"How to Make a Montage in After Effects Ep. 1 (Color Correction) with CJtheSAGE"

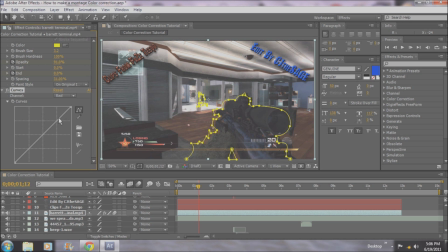246s
I use lots of blue and green, but as for right now, what I'm going to be doing is, and this is what I do on lots of edits, is I bring up the downs on reds. Wow, that was a lot of, plurals, but don't bring it too high up, I just did,
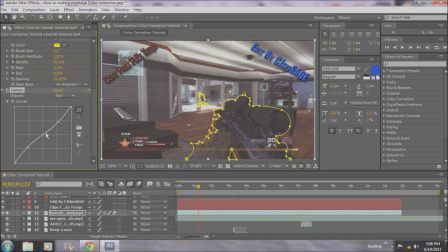264s
because as you see, it will, sort of mask everything. Like, right now, you can see in the middle, right here, the mids are being brought up, and I want to lock that mid right there, actually. So, and I'll bring mid a little bit down to there.
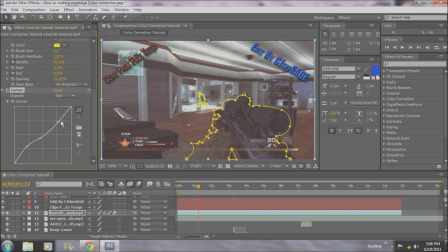280s
So, lock that, bring that up, bring that down, basically bring everything a little bit down, except for the low colors. And then what I'm going to be doing is going to green. I usually leave straight on edits.
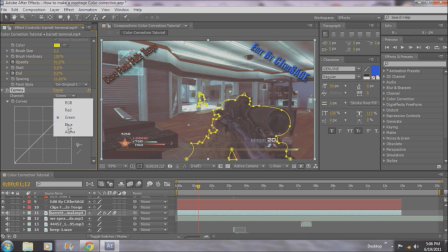298s
I usually don't do much with green. I'll try to show you some green today. But as for now, you just sort of move this around a little bit.
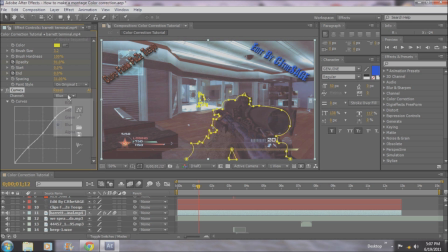310s
I might still want to bring down the red a little bit, actually. And just adjust it to what you want and what you feel like. And you got to go through the timeline, too, because it looks different. I think you're going to see later when the screen gets bloody.
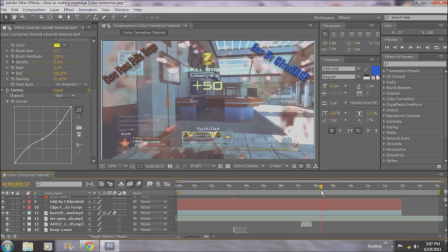325s
Right. Just put it right here. The screen's all bloody, and if I brought the reds too much up on that, like, it just starts to cover the screen, and right there it gets pretty bad. So, be careful about that.
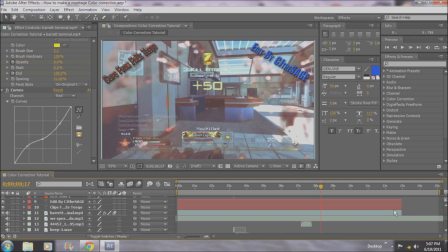340s
You want to look through the timeline, and take into account that I'm only color correcting this right now, and what you're seeing across the screen right here is a different tool. I might do a tutorial on paths later, and masks and such, but yeah, I'll try to show you some green.
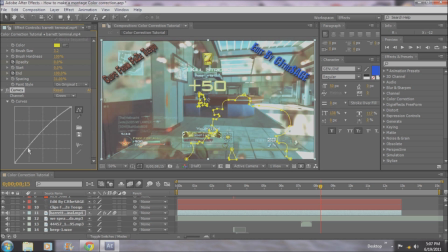358s
Green, I just don't like messing around with the green. It gives it really a, stupid look.
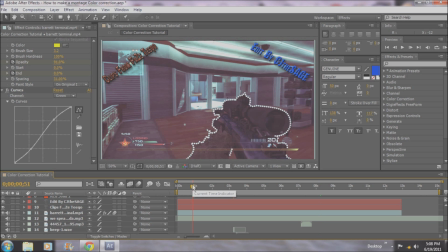366s
I just don't like the look of green in general. So, yeah, it makes everything look kind of fluorescent. Don't like that. So, change that back to straight. And so, yeah, that's curves right there.
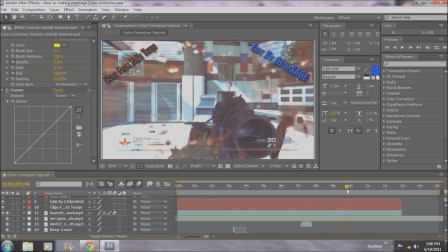384s
You know, bring it through there. And I think that's pretty much it on, this is what I like to do, by the
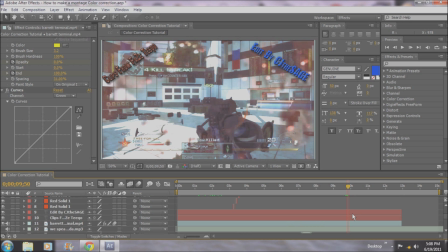393s
way. Many other editors, Agony will, he uses some curves, but, you know, Agony is known for his color correction. I overall don't think that Agony is too great of an editor, but, you know, my opinion.
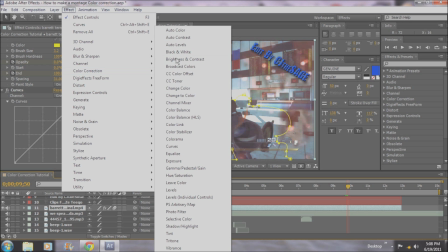409s
I definitely respect people like iDuel and Fusion a lot more. And yeah, there's just different things like this, tint. I know that Agony will also, or would
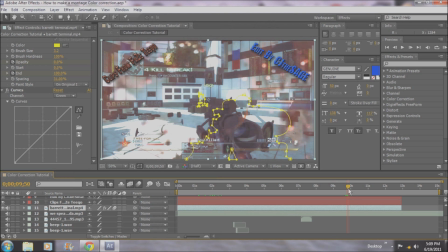422s
often take out colors and give a sort of a grayscale feel, small grayscale,
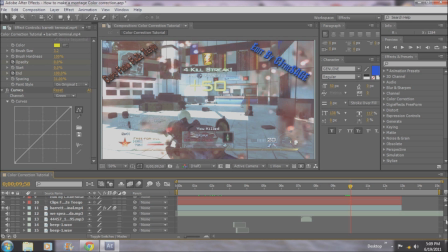429s
maybe bring out some yellows, and yeah. And taking into account, this is on RGB, many videos will not record in RGB, in red, green, blue.
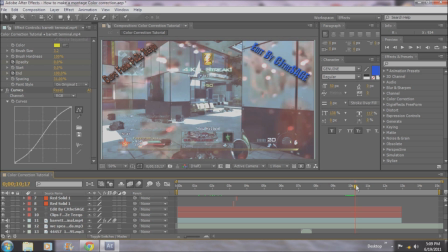443s
RGB, red, green, blue. So, you know, sometimes, I was, this happened on Photoshop while I was doing my speed edit.
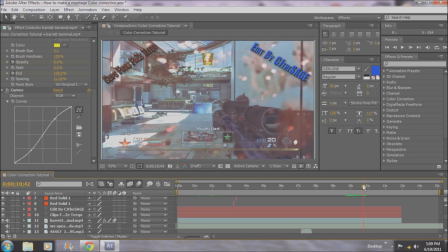452s
For some reason, it randomly changed from RGB to, you know, the mid-ranges, the, cyan, magenta, and yellow.
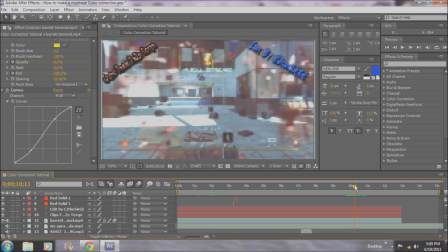459s
So, don't know why I did that, but it did. And those are, you know, subtractive colors.
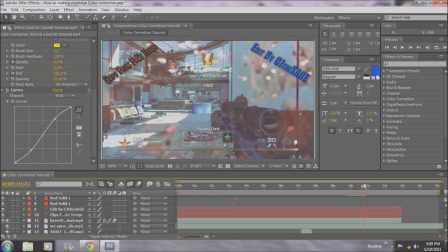465s
Red, green, blue is primary, additive. Cyan, magenta, to yellow, primary, subtractive colors. Yeah, I just, IB physics, so, took that and actually just learned that, like,
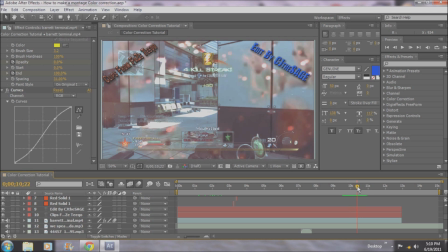483s
3 months ago. Or I learned what the, actual meaning was and what it did to your vision. So, that's curves, people, and, simple color correction.